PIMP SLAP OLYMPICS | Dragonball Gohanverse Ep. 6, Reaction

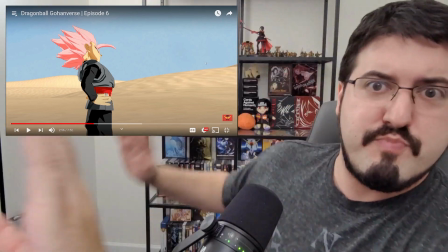733s
And some of the honestly cool ways of using energy to dodge blasts and the more intricate actual fights,
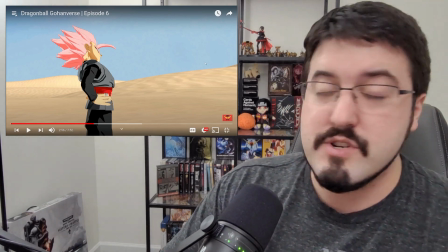741s
as opposed to just, here's a power blast, which honestly I still think is awesome and cool, and I don't mind in the slightest.
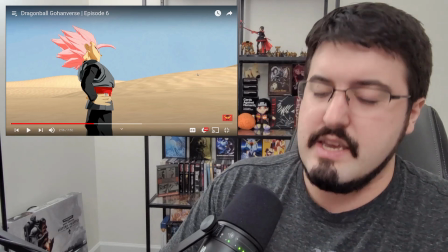747s
But you don't usually see much actual skill in a fight other than, ha, can't hit me.
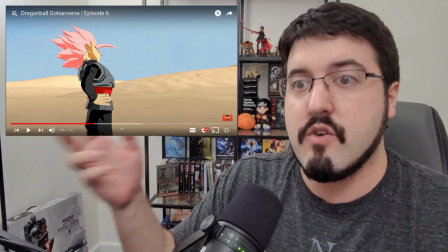753s
It's very simple movements to get across really complex skill, but it's still very simple.
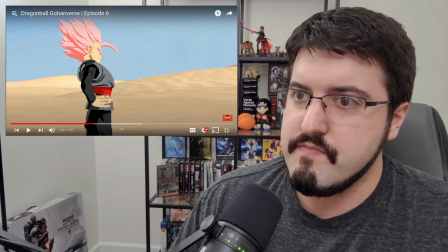761s
What they just did right here, like, let's just go this really slow.
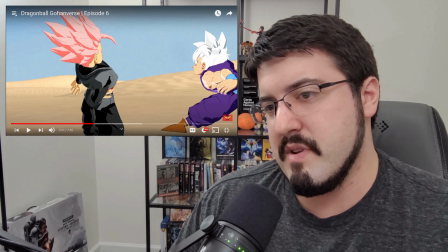766s
Just, you see him going in, and there's a little bit of an issue here. It's not a big deal because he's actually technically putting his hand into himself.
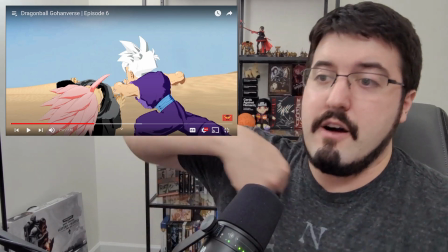773s
But more importantly, he went in for the elbow, which is actually a really damn good place to hit.
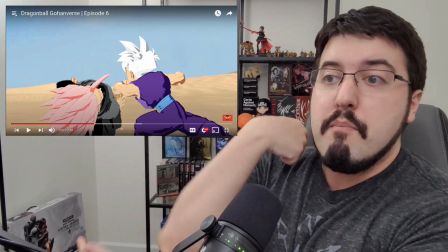779s
Your elbow doesn't have many nerves, but it's also a lot of bone.
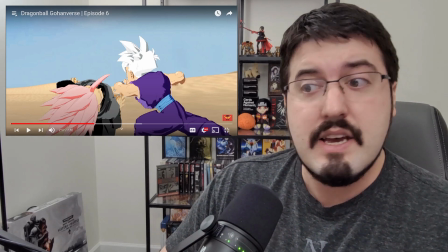784s
So if you hit someone there, it hurts a lot. You're less likely to injure yourself because it's a very thick bone.
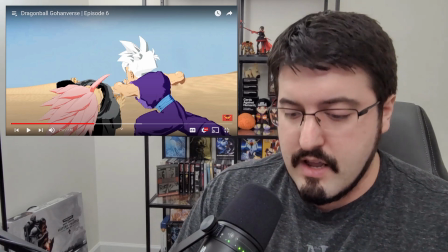791s
You're usually hitting straight on. So you can put a lot of force in a lot of place in a very safe way for yourself, unlike your hand, where you might very well break it if you make a fist wrong.
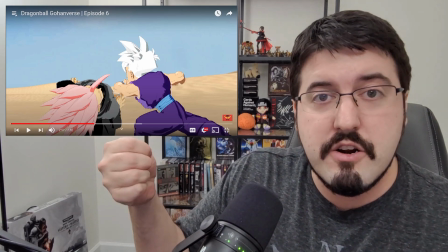799s
So help me if anyone does this and I see it. It's a trigger to me because this is how you crack your thumb and just destroy your hand.
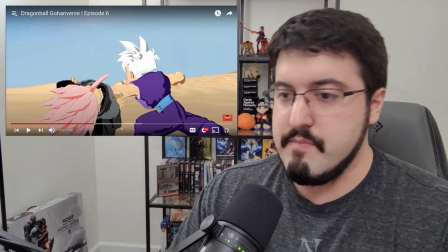806s
So that's actually a really good technique right there. But he was pre-dodging before this guy even got close.
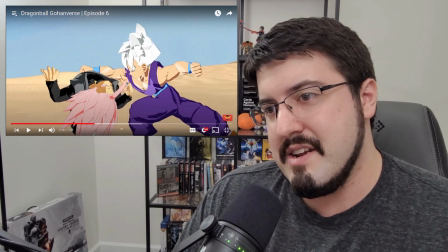811s
So he's literally just joking with him. And right here, just right here. He's just taking his time.
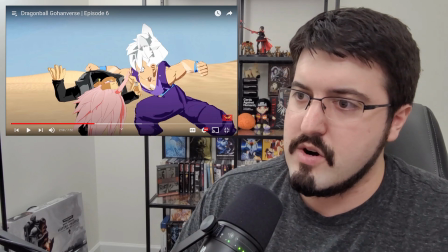817s
He's moving so much faster than the other, than Emo. So you can see just on the sheer level of skill they're animating it.
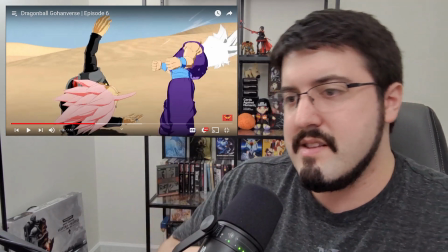824s
And this is something you almost never see. And then that little head twitch. Did he just literally flick him in the head? They actually have the...
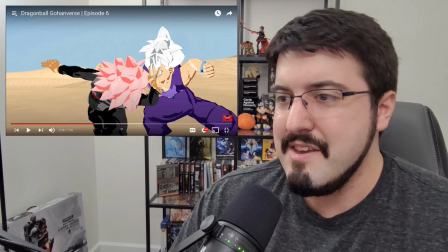833s
I can't actually point with my hand here. You could just see the finger pull back. He didn't hit him.
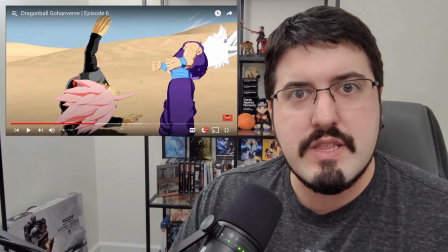838s
He literally flicked him in the forehead. And they put the animation there that you'd only get if you slow it down, which is honestly kind of brilliant.
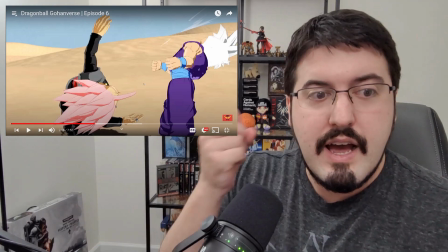844s
I thought it was a punch, but no, it was literally a finger flick. Just a little...
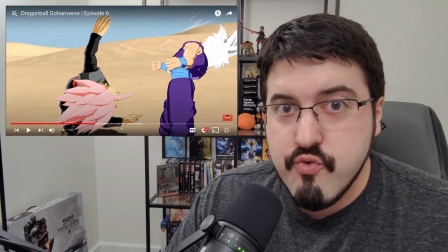850s
This is actually a great way to highlight a difference in skill.
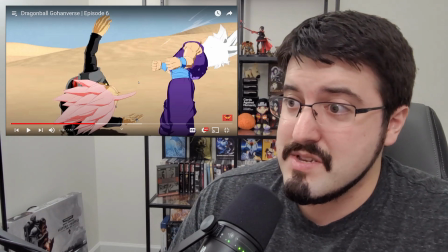854s
And you almost never get this in Dragon Ball Z. Or hell, most fights don't do this in such a great way to show it.
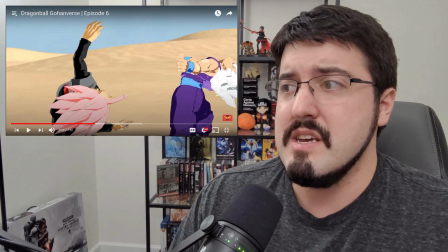863s
Also, the finger flick thing I really appreciate just because this is not something you would get unless you spent a lot of time in it.
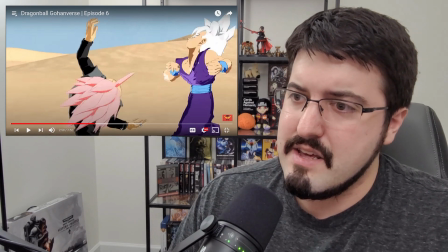869s
And see, he's recoiling. And now they're starting to have him speed up, but he's trying to go for the jab.
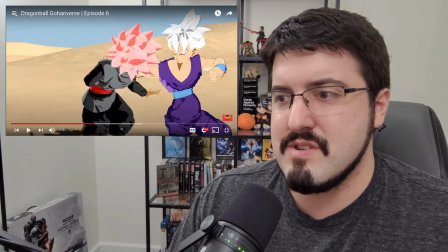875s
And he already missed because the guy's still dodging under it, and he's raising the arm. Arm lock.
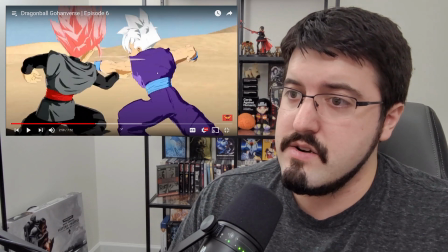881s
Ooh, he got a second one. You see it cocking here, and he just dodged back just a bit.
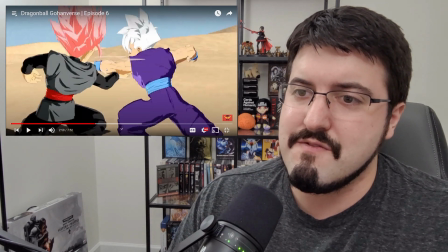886s
Now, this one's actually a really easy frame. They just zoomed in to make it look like he was dodging, but it works well.
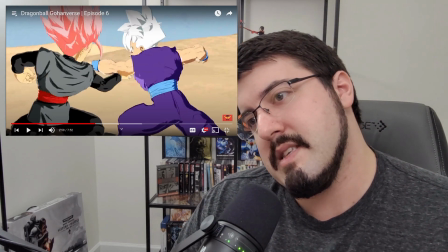892s
And he has the hand right under the arm.
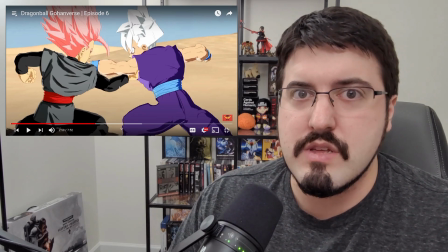898s
Dude, sorry, I love the fact that this fight is actually well choreographed to show that he's trying.
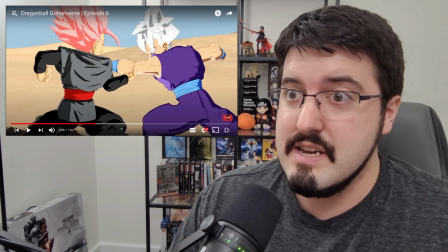906s
He has some great techniques to do a lot of damage if they hit. And this guy's literally just having fun with it.
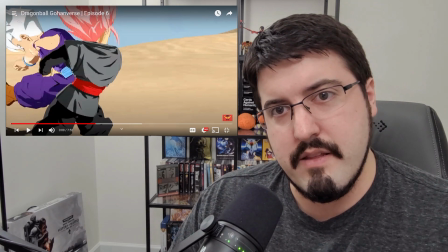914s
Ooh, oh, and you can see, ooh, great. They actually animated that well. He's clotheslining him because he has the other arm around.
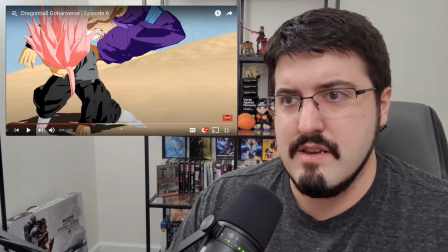922s
And what? Okay, this one I think broke a bit.
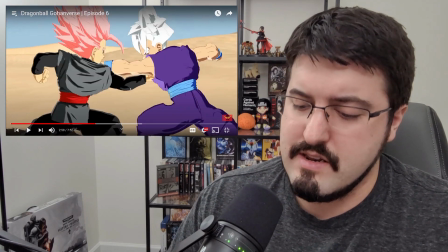926s
Here, I'll go back and watch that again. But still, it's such a good way to...
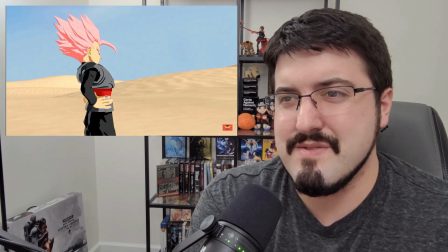932s
I actually just want to watch it flat out. Also, is that... I think that's something in the desert from Persona 5.
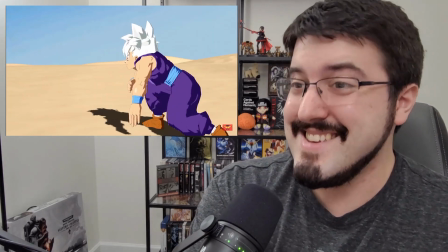941s
Ooh, they're getting the good music there. It is! Seriously, oh god, look at this!
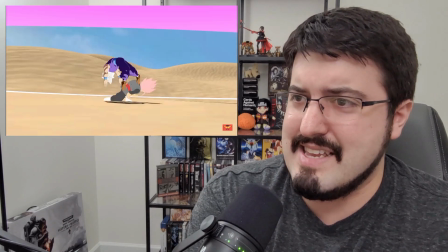949s
This is right in the ass! Oh,
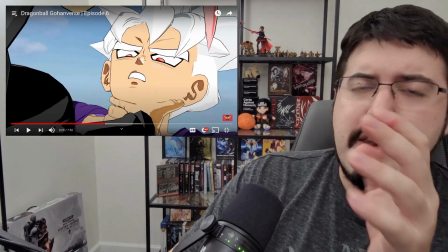958s
ooh. Okay, not even the, that is a thing.
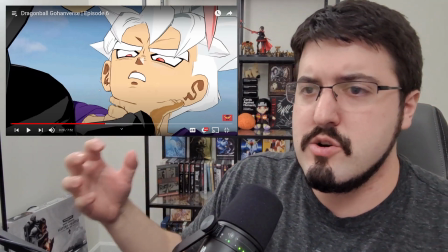963s
Like, grabbing someone and holding him up is, like, almost impossible, so you can only do it with super strength. But what he just did there, like, put my hand like this.
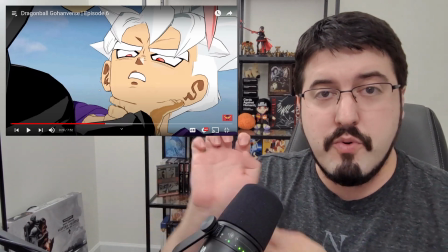969s
Pulling the fingers back, so, like this, so they're pulled back. This is, like, one of the complementary ways that you can actually do a lot of